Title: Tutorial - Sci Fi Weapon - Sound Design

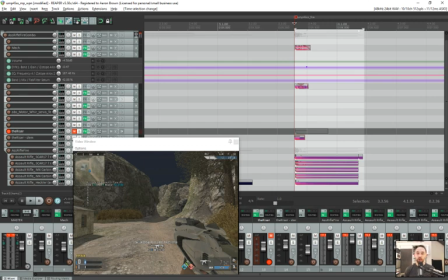(0:00)
Oh, hello there. So I just made a sci-fi gun, and I wanted to share some of the processes for creating the firing and creating the reloads. Just to give you some new ideas on things you can accomplish, tools to use, layering elements, this and that.
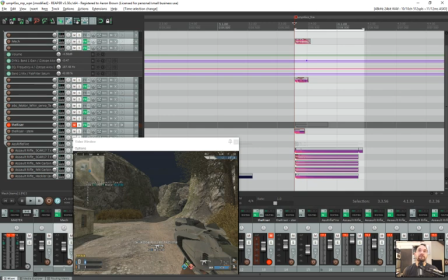(0:17)
So let's get on with it. First and foremost, I'm going to play the assets so you know what you're about to hear,
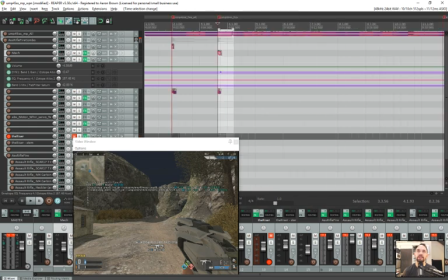(0:25)
and then we can pull apart each one piece by piece. Pretty cool, and that's a rapid-fire gun. Sort of sci-fi.
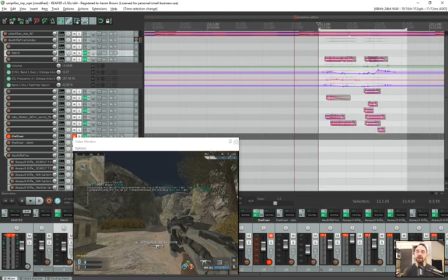(0:39)
Then we have the reload. Nice tonal elements.
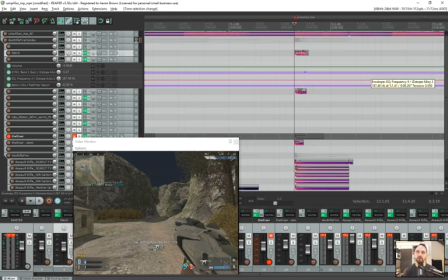(0:50)
All right, so let's dig into what makes these work after all this processing and editing for this day.
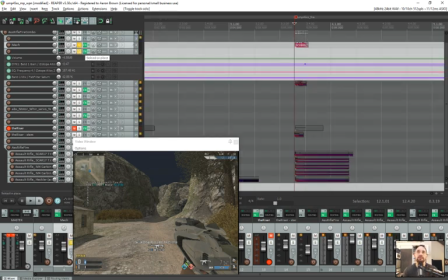(0:58)
So when making a gun, I tend to subscribe to the similar idea of most people in that you should think of three or four elements. The mech of the gun, what makes the gun actually physically the gun. The firing of the gun.
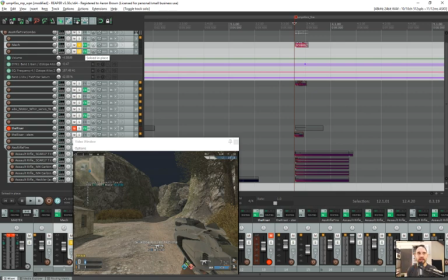(1:14)
The meat of the gun, the low end or whatever, gives it some guts, and some tonal element to make it a unique sonic signature, or sci-fi it up, or what have you. So the mech for this gun, the things that give it the body,
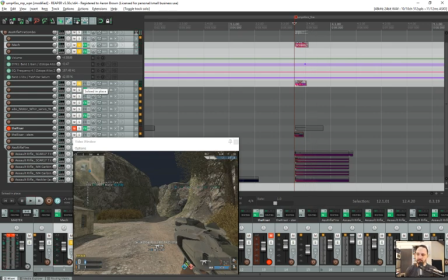(1:34)
are those two things, and that's a sound morph library process, pitched, cut, edited,
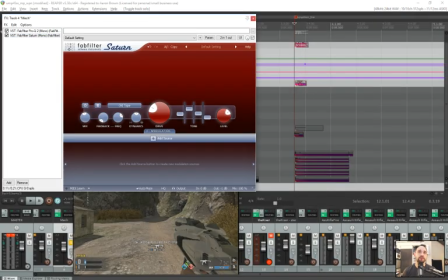(1:42)
run through Pro Q 2 and Saturn, which help it sound.
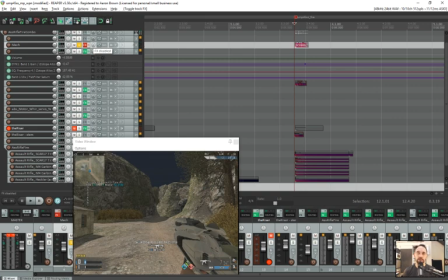(1:50)
So that's the before. First of all, it's stereo, so I made it mono. Second of all, it was all high end and lows, and I wanted to make more of a low mid and bring it forward.
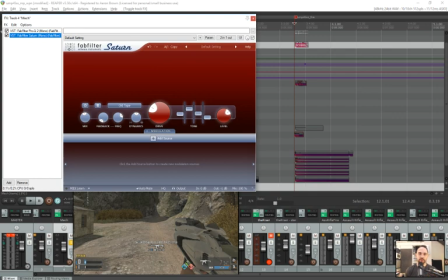(2:04)
Saturn has a really good way of moving things forward, reducing room tone and making it sound more synthetic and closer.
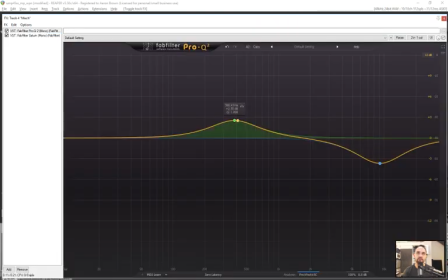(2:12)
So I used this preset for that, and I pushed forward those low mids and reduced the highs.
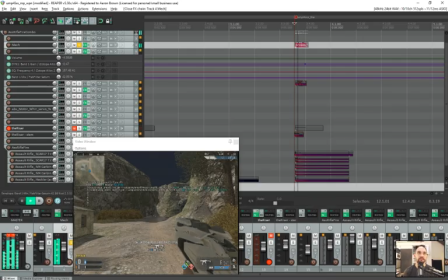(2:19)
That's right, reduced. Don't be afraid to cut high end. So on its own, you know, it gives a weight to this plastic gun that also has a touch of a sci-fi tonality to it.
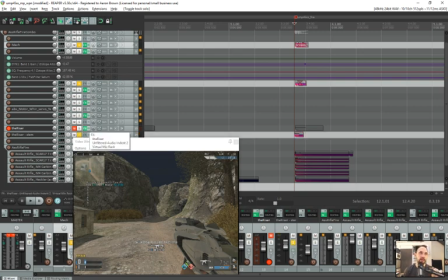(2:35)
And then I added one more sci-fi element that's pure sci-fi, and that's the riser run through some plugins.
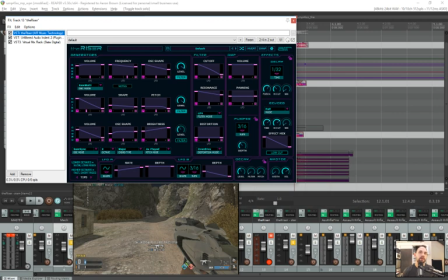(2:42)
The riser is a simple sweeping synthesizer, very easy to program, very easy to make quick, fast, simple tones. Then you can cut them and process them after you do things with them, which is very handy.
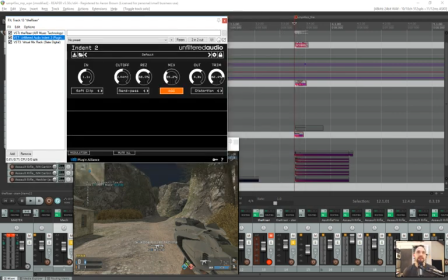(2:58)
I ran it through Indent 2, which gave it some distortion, a nice clipping / distortion sound with a cutoff and a resonance tone on the filter.
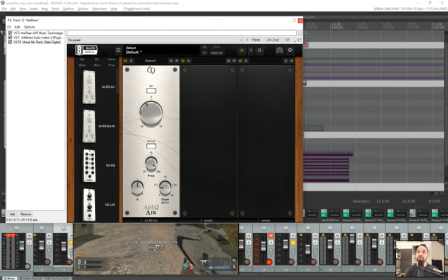(3:09)
And I reduced the high end again because it just had too much cutting high end.
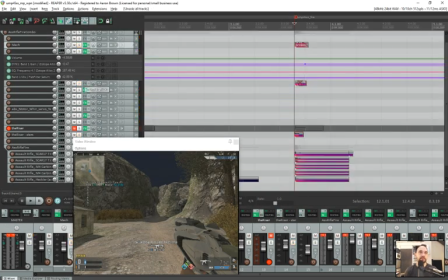(3:15)
And that particular element is this.
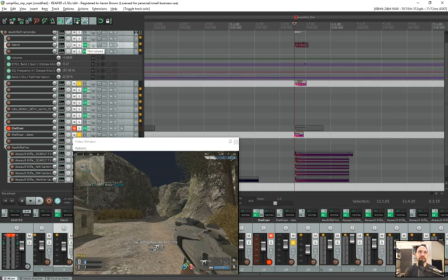(3:21)
On its own, not too effective. But again, this is a rapid fire gun, so
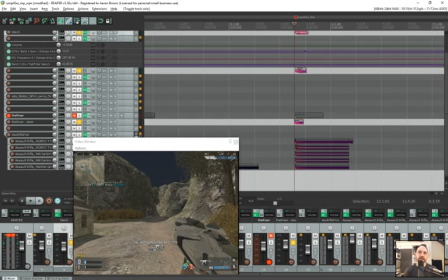(3:28)
now we have the weight of the gun and the sci-fi element poking through.
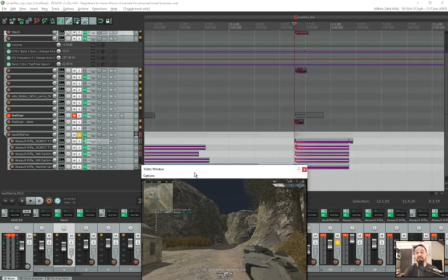(3:34)
But what's that? Since this is a regular gun, we probably need some gun firing.
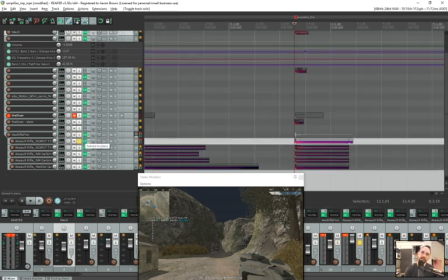(3:43)
So there's a few things going on here. This is the SCAR gun. I used two SCAR recordings. I believe they're the Frank Bree library. I'm not sure.
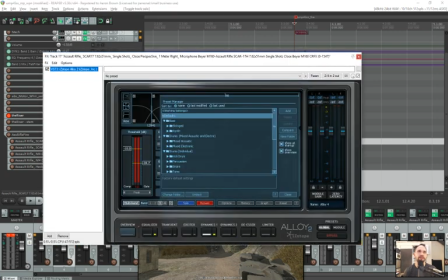(3:55)
I'd have to go back and look. I can't tell by that naming. You know, you'd think I'd know by now, but I got so many libraries I forget.
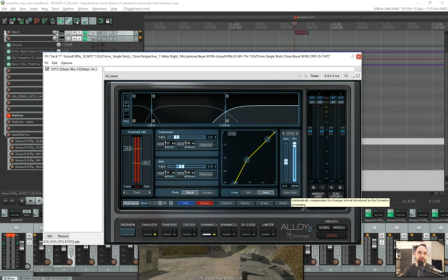(4:02)
Alloy, key to gun sound design, because everything can be multiband.